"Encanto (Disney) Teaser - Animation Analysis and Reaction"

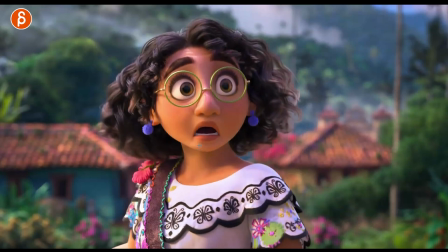it's nice always very appealing characters got your squash and stretch in the face you got asymmetry you can see just the way that you don't see the upper part of the teeth rotated teeth backs it's just a cleaner shape you got the darkness here and just the shape of teeth without getting all
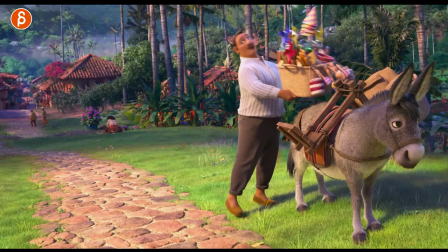into all the the details this gives it more of a
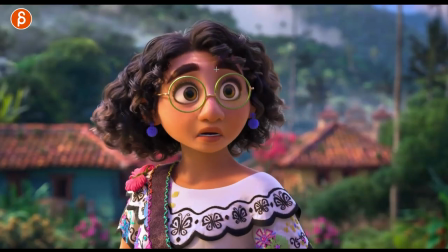graphic appeal but again asymmetry in the face a lot of times eyebrows those thick eyebrows you're going to definitely see that something
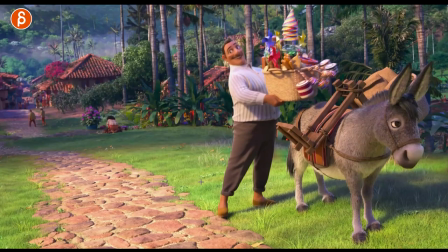like that you get all this nice cloth and hair sim too but it just has a nice feel too and
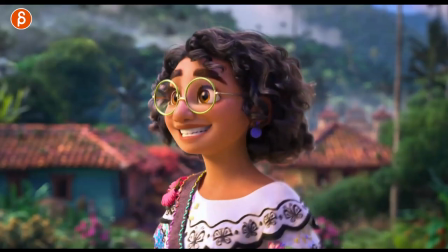again that's your gear change assignment right that's one emotion here's something and and
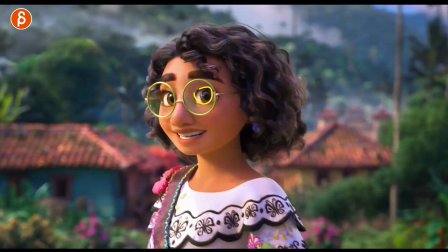you got the eyes going first in the right eye more than the other because there's
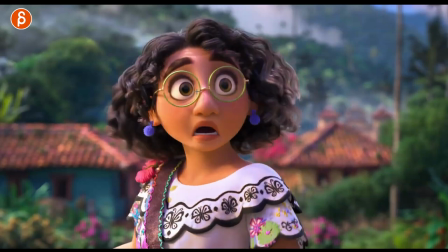something stimulating her catching her attention into that if you track the
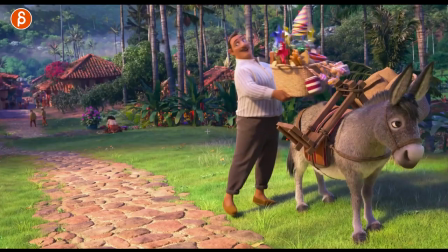nose you can see the arc in this so great support
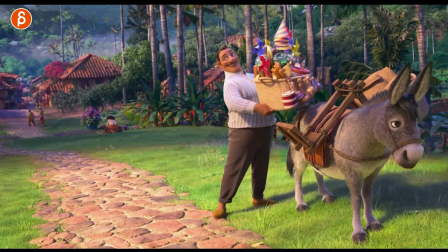wonder if that is sims or animated by hand because you never know
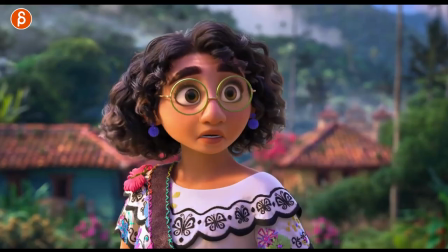but again that's your another way to salmon right you can see just a little bit of detail
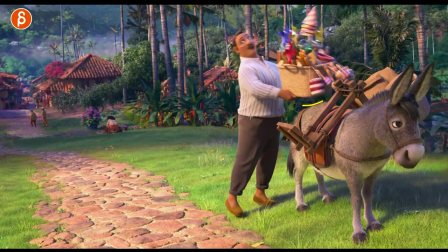of the weight coming off with the bounces in the flesh but you know this would be something and that's actually a cool idea too that the object the weight is too high so the character has to go on their toes it's a bigger stretch into this
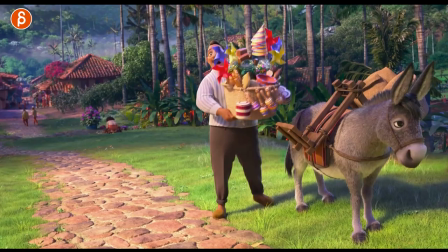into the lower balance stance there that's actually a cool idea like this i'm going to steal this one of these days so do something like that where the object is
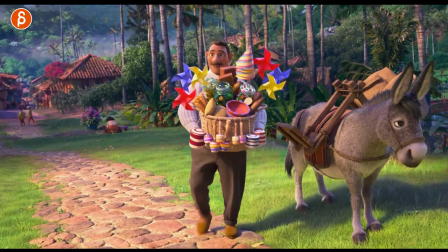too high so the character has to get on their toes it's nice too also a nice rhythm you got the lift settle pause
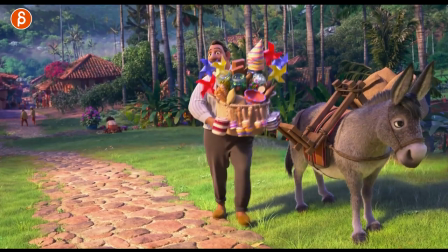and then go oh nice look at the head accent ends it's great love that
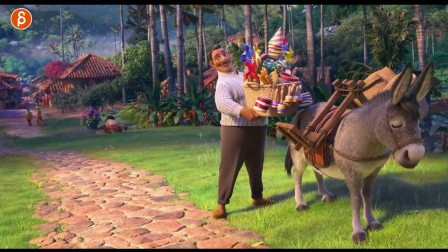so good i think the theme is short but sweet again play this in full time in real time not long but you're having a weight assignment you're having thought process facial expression lip sync
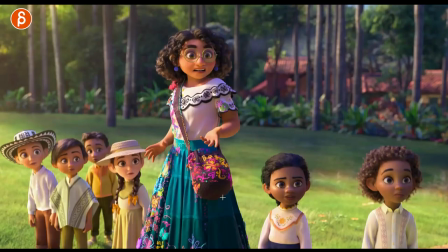and then mechanics of a slight turn and walk this is complex stuff this is not easy it's great nice hand poses there they'll contrast and just how they're all standing and looking
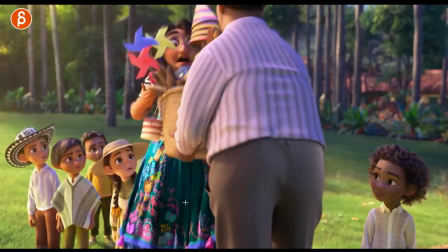love the outfit i love her she's already great as you can tell i'm already fully in that's your other weight
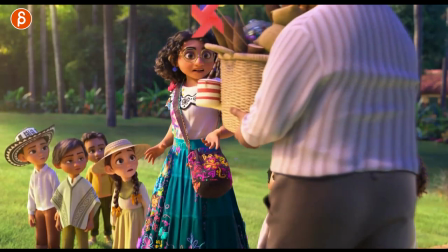transfer right a weight assignment doesn't have to be always picking up something could also be someone is holding something heavy
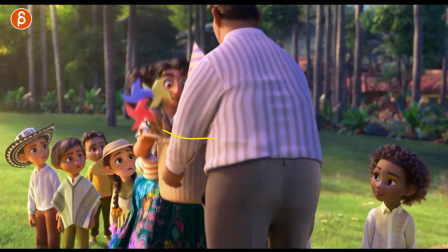and giving it to someone else so as the weight gets released this
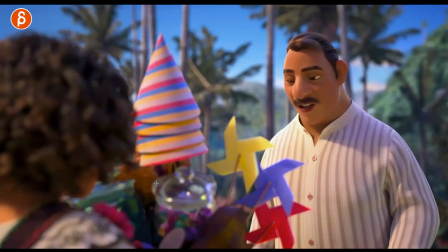character could bounce back in a specific way this character has to hold on onto something really heavy. It's cool, like that idea, as a variation for weight.
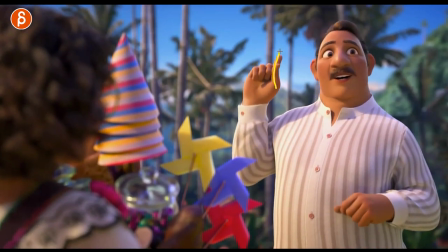Then you got your nicely formed finger poses here.
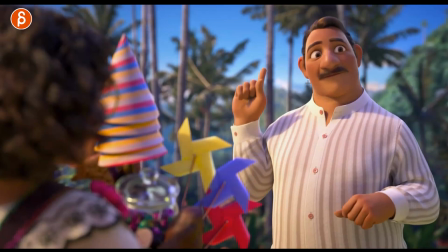As always, asymmetry in the face. This would be a good exercise for students to look at. So in terms of the blinks, like how long do you hold? Your head turns.
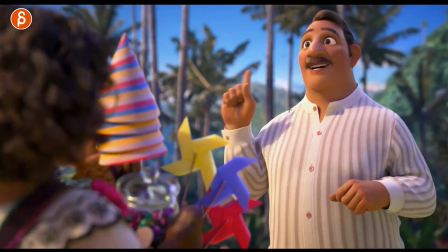How does the head stretch and have the line of action within the head? how the corners are rounded,
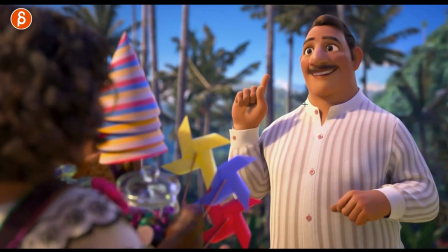maybe ever so slight. It's great. Also head accents.
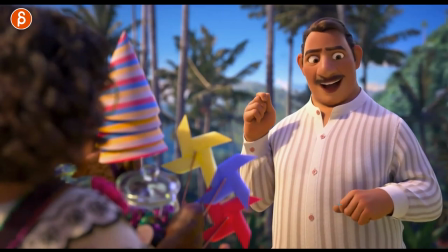Look at that, a nice shape there. Detail on fingers. Then you got your thought process and realizing things.
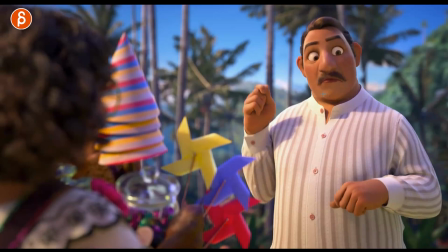So it starts off the eyebrows and then the corners here and then into that. Oh, that's great shape. Look at this. Telling you frame by frame. Ooh, I love this too. How that hand has that curvature.